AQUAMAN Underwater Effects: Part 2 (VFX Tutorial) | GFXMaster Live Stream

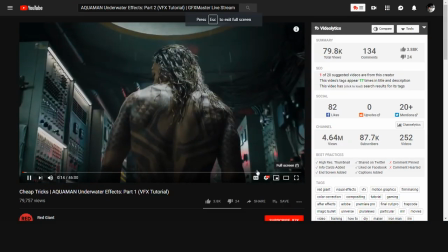[0:01] Permission to come aboard.
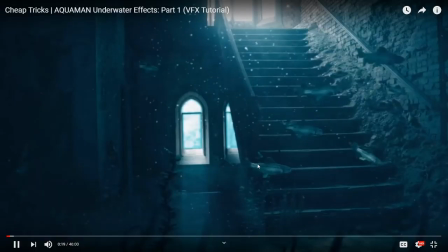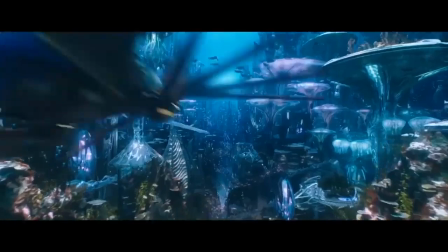[0:09]
Hey everyone, Hashi here, and welcome to Cheap Tricks, where we teach you how to recreate effects from big Hollywood movies.
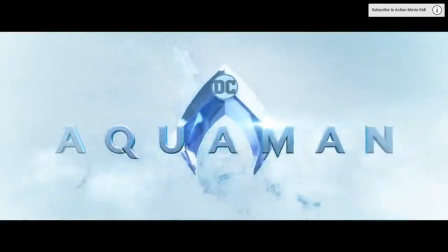[0:16]
I recently saw the trailer for AQUAMAN, where it looks like we'll get to spend a good amount of time under the waves.
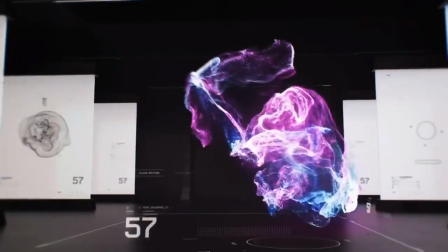[0:23]
Now, something incredible happened right as this tutorial was coming together.
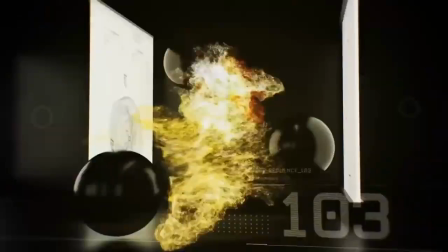[0:26]
Red Giant announced the release of a new, amazing feature for Trapcode particular and form called Fluid Dynamics.
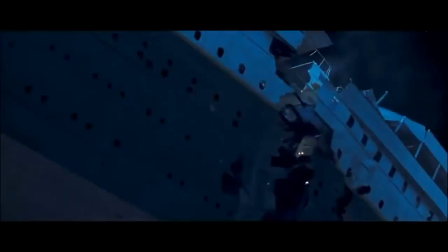[0:33]
It's so cool that I'm actually splitting this tutorial into two.
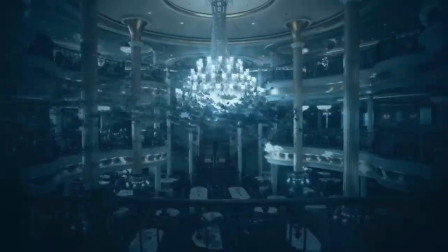[0:38]
Part 1 is about the dry for wet approach, making your dry shots look like they were filmed underwater.
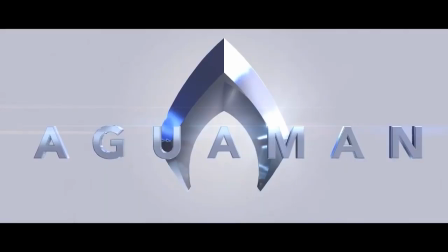[0:44]
And Part 2 explores Trapcode's new fluid dynamics and creating fun cinematic scenes like these, from scratch.
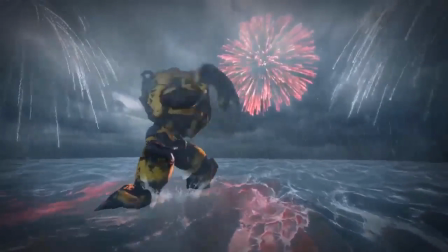[0:52]
Splash these tutorials together, and you've got a course in creating some amazing material right at home, proving that you can do anything you set your mouse to.
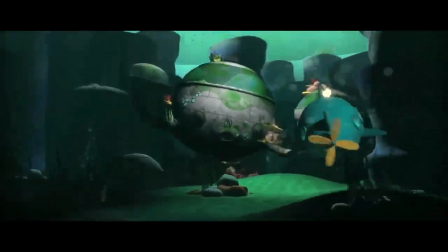[1:00]
Let's fire up the octopod and pay our fishy friends a visit on today's episode.
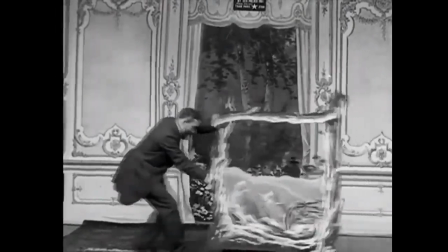[1:08]
For over 100 years, filmmakers have used different tricks to create the illusion of being underwater.
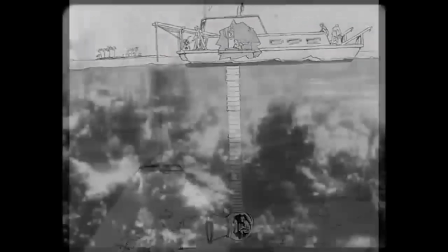[1:16]
It's a real pain to film underwater, and sometimes it just isn't practical to film practically.
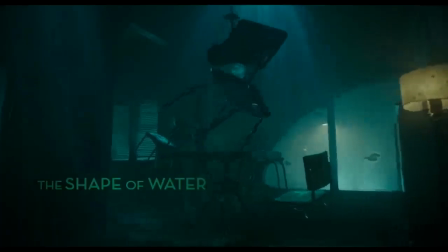[1:21]
Like when you want an indoor space to look like it's submerged, or you've got an expensive model you don't want to get wet.
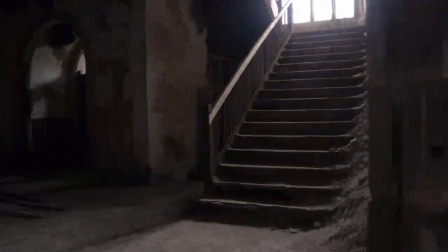[1:28]
On this episode of Cheap Tricks, we'll be talking about some techniques to turn this into this.
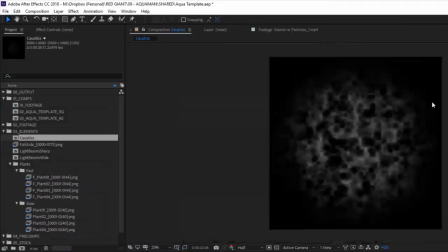[1:35]
We're giving away this underwater look template to jumpstart your process, as well as some elements that you can layer into your shot nicely to create some pretty cool looks.
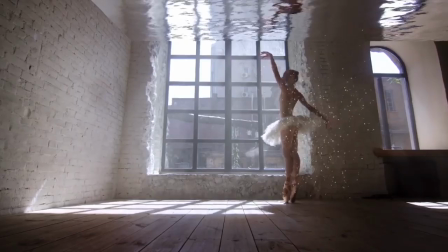[1:43]
We're also going to talk about using particular to add bubbles and dynamic swarms of fish to your comp.
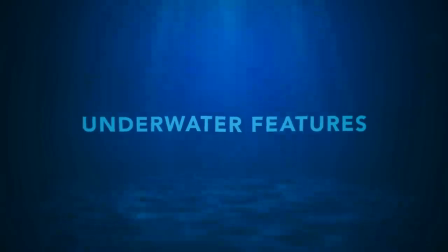[1:51]
Now to keep everything straight, let's divide the underwater look into two broad categories: the look and the elements.
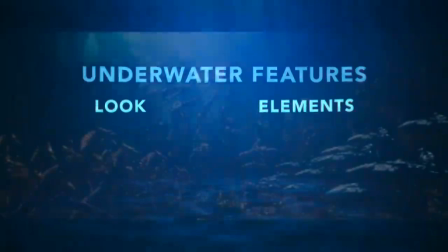[2:00]
In terms of look, underwater footage tends to be bluish,
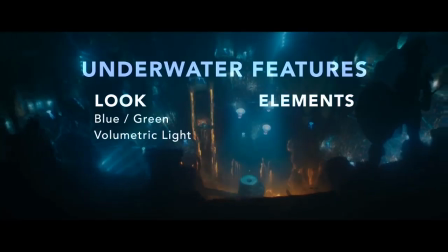[2:05]
have volumetric light, both from on-screen sources and from above frame.
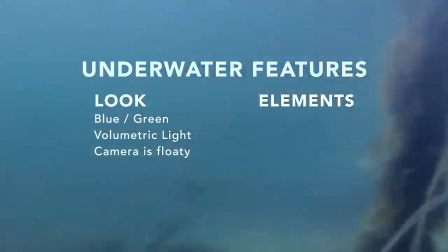[2:12]
The camera is often handheld or floaty, and the motion of objects is slow.
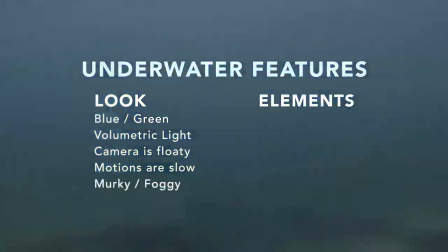[2:19]
The footage is also generally murky. Things fall off the farther they are away from camera.
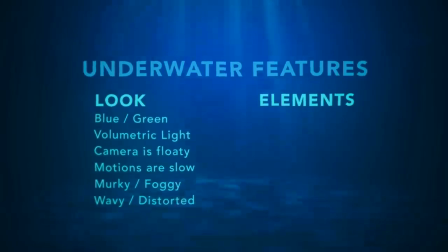[2:25]
And lastly, sometimes the image can appear wavy or distorted. Now how about the elements that tell you we're underwater?
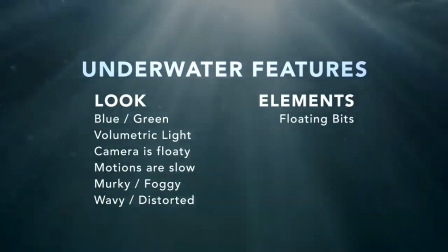[2:34]
First, we've got our floating bits, just a bunch of little particles swirling around.
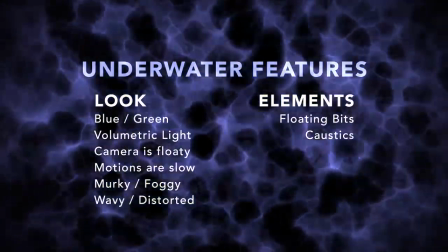[2:40]
We see caustics, or light ripples, that dance along various surfaces.
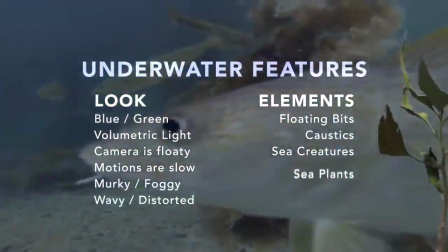[2:47]
Perhaps fish or other animals may swim by. And underwater foliage is usually sprinkled around and grows around stuff.
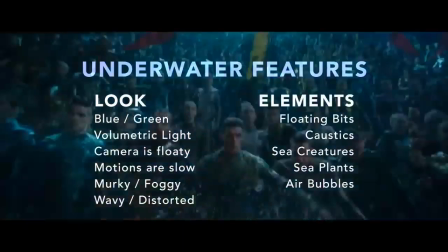[2:56]
Moving objects create bubbles that either enhance their motion or float to the surface.
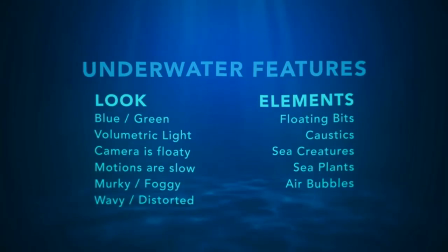[3:01]
And to create your underwater look, you can use some or all of the things on these lists. It depends on the shot and your art direction. Now let's dive in.
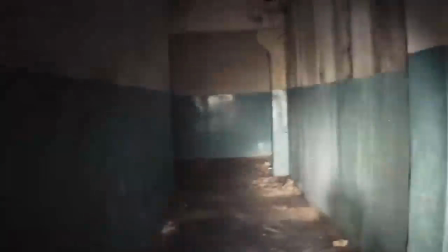[3:11]
You're going to want the right type of footage. Pools of light in a dark, foggy environment work best.
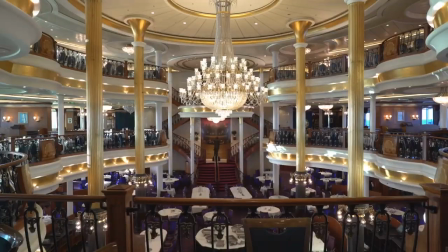[3:18]
The brighter your footage is, the more challenging it may become. Daylight exteriors are a no-go.
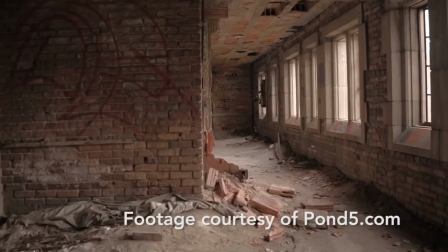[3:24]
If you're using stock footage, like this awesome material provided by Pond 5, you're going to want something like this.
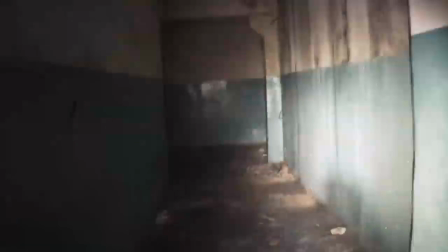[3:32]
Something dilapidated might lend itself to looking like the elements have taken their toll.
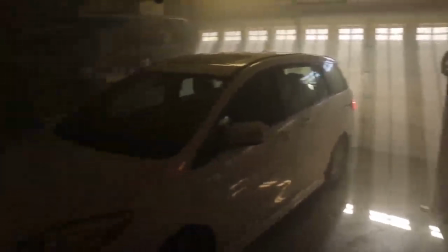[3:37]
If you're shooting your own material, here are several suggestions.
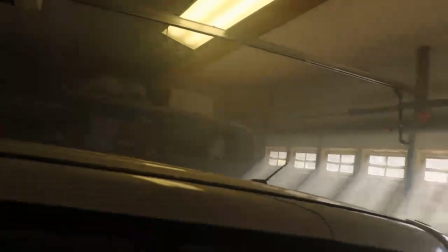[3:42]
Use a darker, sparsely lit area, especially with top-down lighting.
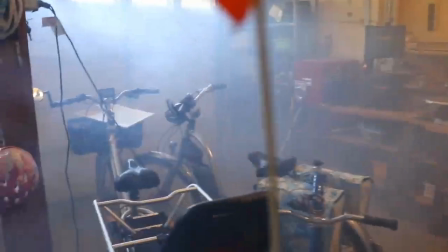[3:48]
Fog machines work wonders. They can create a soupy feel and add volume to all of your lighting.
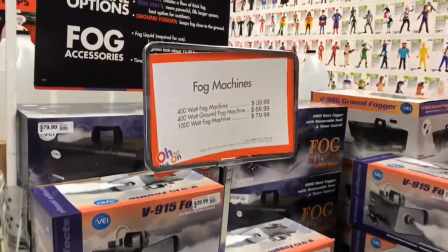[3:54]
Plus, they're pretty affordable. Heck, go buy one the week after Halloween when they're on clearance.
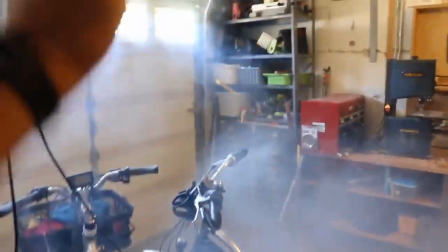[3:59]
Kick it on and then waft that fog around so it's more uniform.
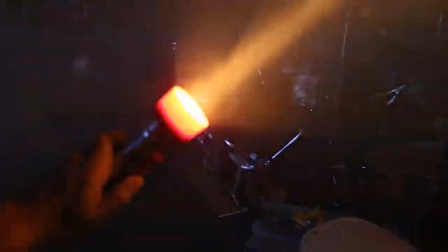[4:03]
Now, all your light sources will have cool volumetric light coming off of them, just like in water.